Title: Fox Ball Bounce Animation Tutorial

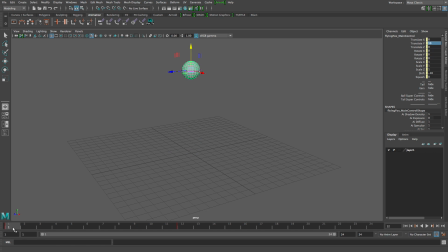That's because the moment you set a keyframe on a channel and then move something on that channel or add a numerical value on that channel, and you have auto key turned on, which is this little button right here, right next to no character set and right next to the little guy running from the gear, this button,
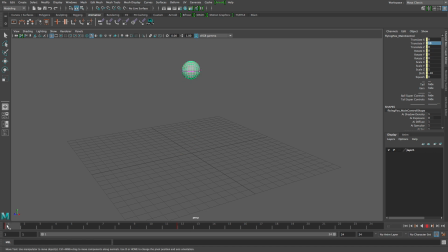if you set auto key, then it'll automatically generate a key every time that channel has a different input. So I'm going to go to frame 24 and I'll enter in 10 on the Y-axis and see what we got.
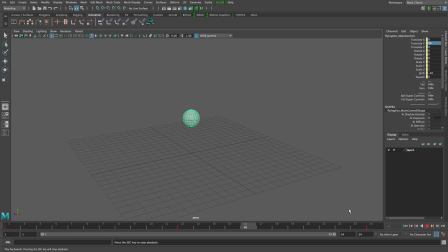Okay, well our ball is definitely moving up and down, but it kind of feels like a yo-yo. You know, like there's some invisible hand up here moving the ball up and down. It's not really moving like a little sentient ball bouncing.
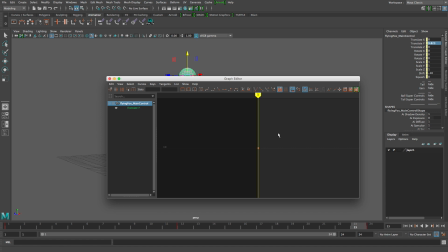So I'm going to go to my graph editor and see what's going on. I've got my Y-axis selected. I'm going to press F, which will frame my keys. And I see that there is ease in and ease out, or flatten tangents, causing cushioning. at the beginning and in the middle.
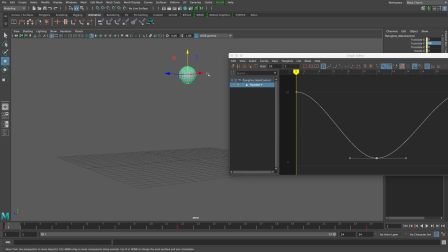Now, I like this cushioning at the beginning because, you know, if you've got a ball that's hitting the ground, it's going to gain a bit of speed as it hits and then slow down at the top because that momentum is being challenged by gravity,
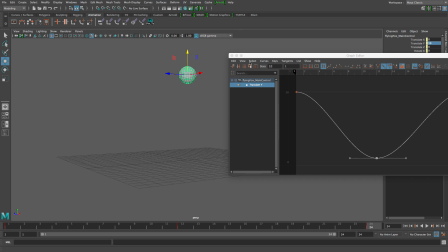which will cause this kind of slowing down. So the cushioning is welcomed at the top but not at the bottom.
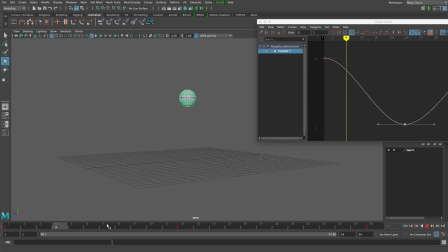We want it to speed up.
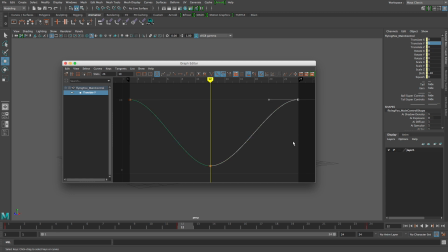So, well, these flattened tangents facilitate that slowdown.
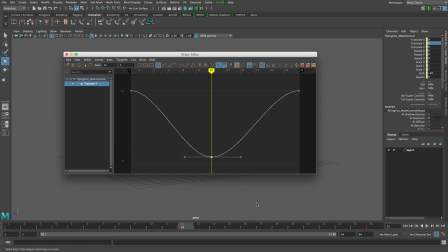What we want down here is a linear tangent. So I'm going to go over here and about 4 keys over, 3 keys over, 1, 2, 3, is this button linear tangent. Boom. And that is going to make this straighter.
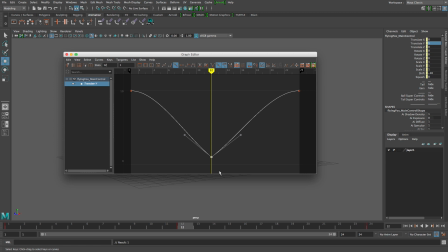Because remember, the quickest distance between 2 points is a straight line.
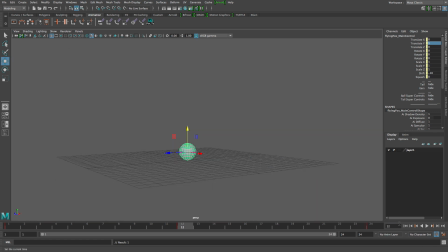So if you straighten the line, it's going to speed it up. So let's see what our results are. Nice.
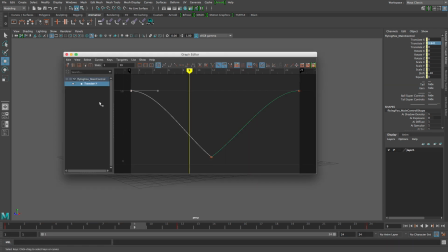I like to push this a little further. I'm going to go over here and adjust this tangent handle. If I hold down shift, it's going to keep this from moving all over the place as I adjust it. But I'm going to go ahead and just pull it out like 1/2 inch and do the same on the other side, about 1/2 inch.
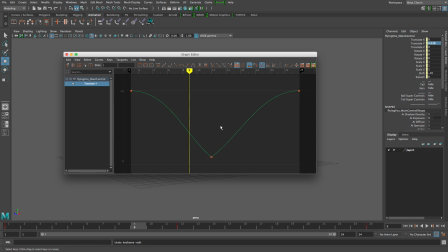Okay? So that just kind of extends my cushioning. Down here, I'm going to have to straighten this out because you can see that it added a slight curve when I did that. But if I try to adjust this, you'll notice immediately that it messes with the other side.
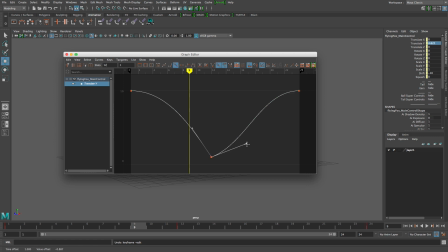We don't want that to happen. So this is a unified tangent, meaning how I handle one side is going to adjust to the other. So I want to break the tangent. Up here there's this little V. This represents a broken tangent, and it turns these handles into little ...
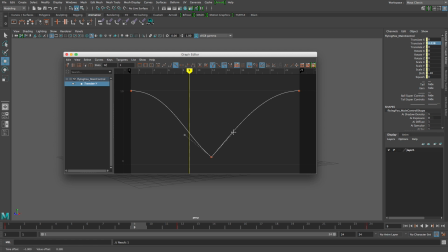handles to indicate that they're broken. So I'm going to go ahead and straighten this so it's more of a straight line. Do that on both sides.
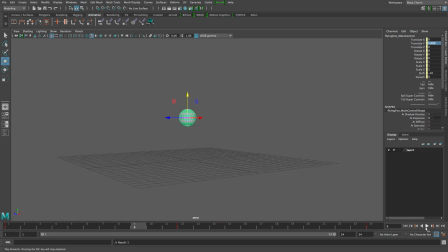And take a look at our results. Ooh, I like that. Feels weightier. Okay, so that makes me happy. Now let's go ahead and add some squash and stretch.
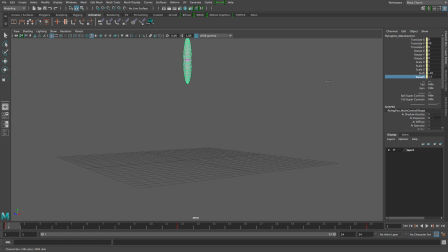I'm going to go over to the squash handle, and when I middle mouse drag, we can kind of see how nice that looks in adjusting. So I'm going to just right click and key selected at the beginning and key selected at the end.
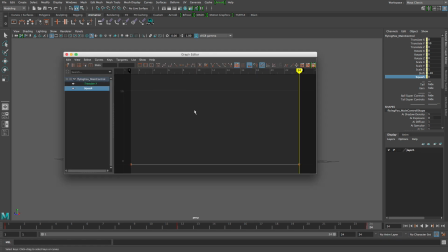In the graph editor, I can see my squash value as one straight line because there's no variation.
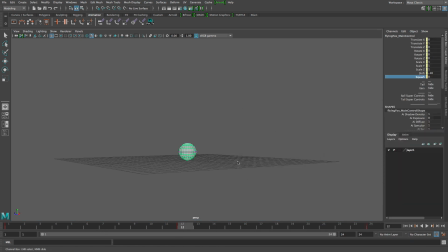Okay? So I'm going to go to the middle, and this is where I'm going to want the shmoosh to kind of occur. So I'm going to add just a little bit. I don't want it to go too crazy. Maybe a -0.2. Just so, because it's not like a ton of distance between point A and point B. So
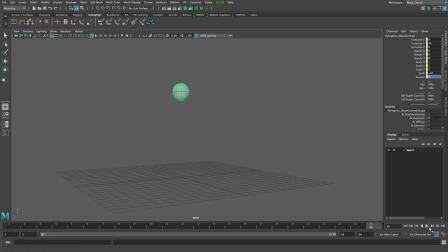now you'll notice immediately that something's a little bit odd here. And the odd thing here is it's deforming before it ever hits the ground. That's because we only have squash. We want some stretch in there.
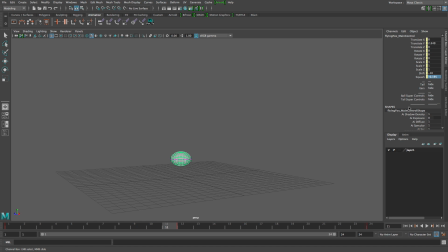So I'm going to go before frame 12, and I'm going to stretch it to about, like, if it's squishing at 0.2, let's stretch it at 0.2. A nice little stretch on both sides. Okay? See how that looks.
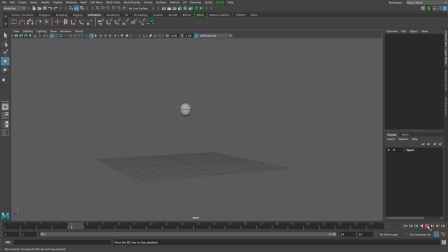Yeah, I'm liking that. Now, if I want to kind of postpone some of this squashy stretchiness, I could go a couple frames in and set a key to 0 there, like at frame 3, and maybe at frame
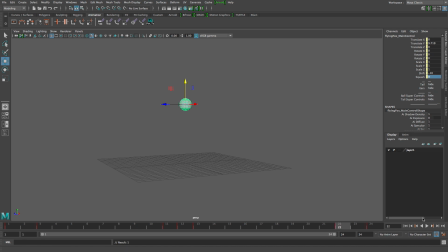22. And then we'll postpone the stretching a little bit. So when he's up in the air, he kind of maintains his circularness a little longer. And if I want to adjust that, I can always go in, grab this squash and stretch channel, and just
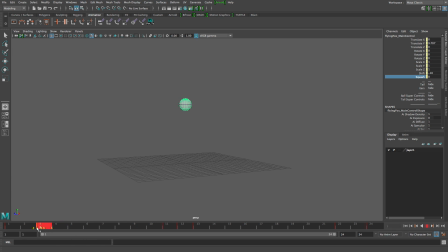shift click and move that key around using the interior yellow handles. But I don't. I like the result. This is fun. It feels fun. So what I'm going to do is I'm going to go ahead and save my work. Save scene as.
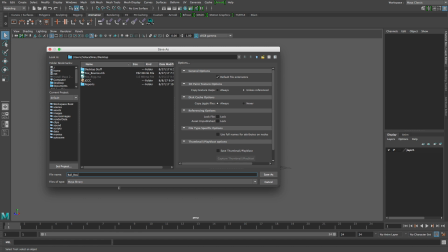And maybe I'll call it ball bounce 001.
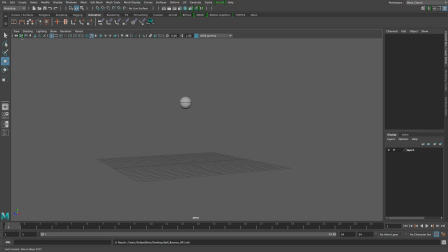It's kind of bad form to just save a Maya file without a project, but for the sake of time, we're just going to jump into this. Alright, so I'm going to go ahead and grab my main mass, and I'm going to ask to see that tail again.
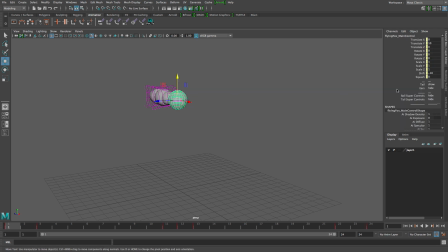Now, I don't want to see all these controls. These controls, not really my thing. Let's go ahead and hide those controls.
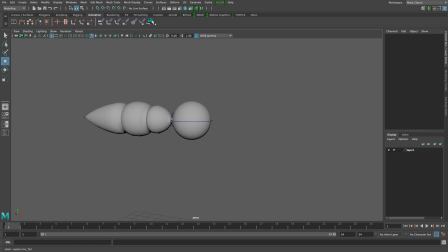I just want to see the tail. Now, in the previous tutorial, we talked about creating a button. Oh, looks like the button broke. So I'm going to right-click this button and delete it. That's okay, we can just review the button making process. So in the previous tutorial we talked about grabbing all 4 of these
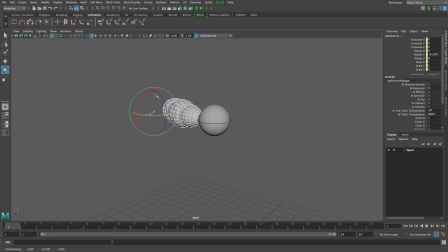parts of the tail and then being able to rotate and make this really cute, kind of cute wagging motion with the tail. But it's kind of tedious to have to grab all 4 of these every time I want to mess with this tail. So what we're going to do is create a custom shelf button.
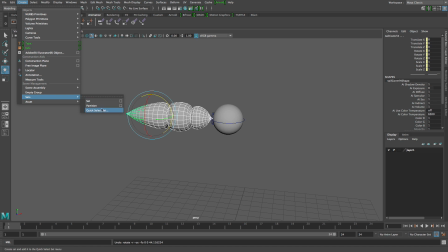And what I'm going to do is I'm going to go create, sets, quick select set, and create a tail button. And add to shelf. Boop. Now when I select off the tail, I can click and automatically be back with what I've selected.
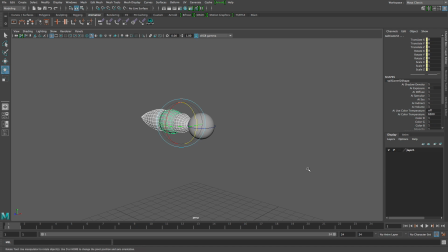Okay, so let's think about the poses of this tail. First off, I'm only going to be working with rotation values. Whoa, that's crazy. Rotation values. So I'm not worried about translation or scale. So I'm going to go ahead and press Shift E. So you can see the little hotkey that appears there on the tail.
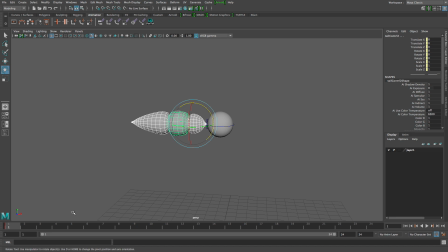And let's see, if this guy is, now maybe instinctually you're thinking, okay, this guy's about to go down, so the tail should follow, right? Wrong. This is a secondary action, meaning that this is going to follow after the main mover.
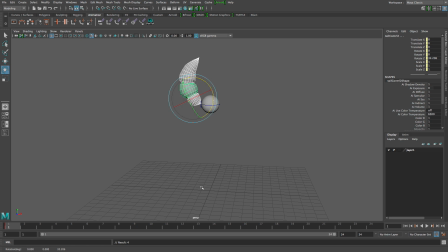So this is going to follow the ball. If the ball has just come up, that means the tail is still moving up. Does that make sense? Alright, so I'm going to move this to 12 and maybe this will help.
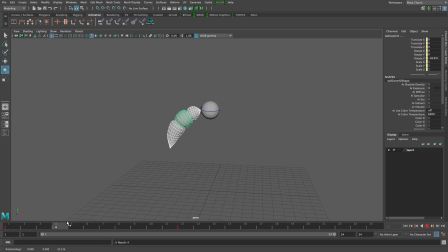When 12 hits, it's going to be down. But you can kind of see the tail's following from that initial position. I'm going to go ahead and make this -30, make it easy.
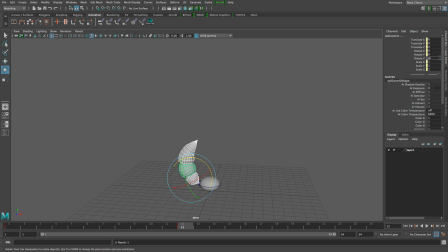When it hits 12, I'm going to set it to 30 in the other direction, and back up here to -30. Now this feels more like a floppy tail. It doesn't really, like, I don't know, like someone's grabbing a handle.
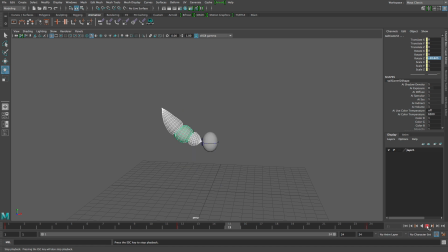It doesn't really move like a tail. Secondary action is going to follow second to the main mass is what I'm trying to articulate.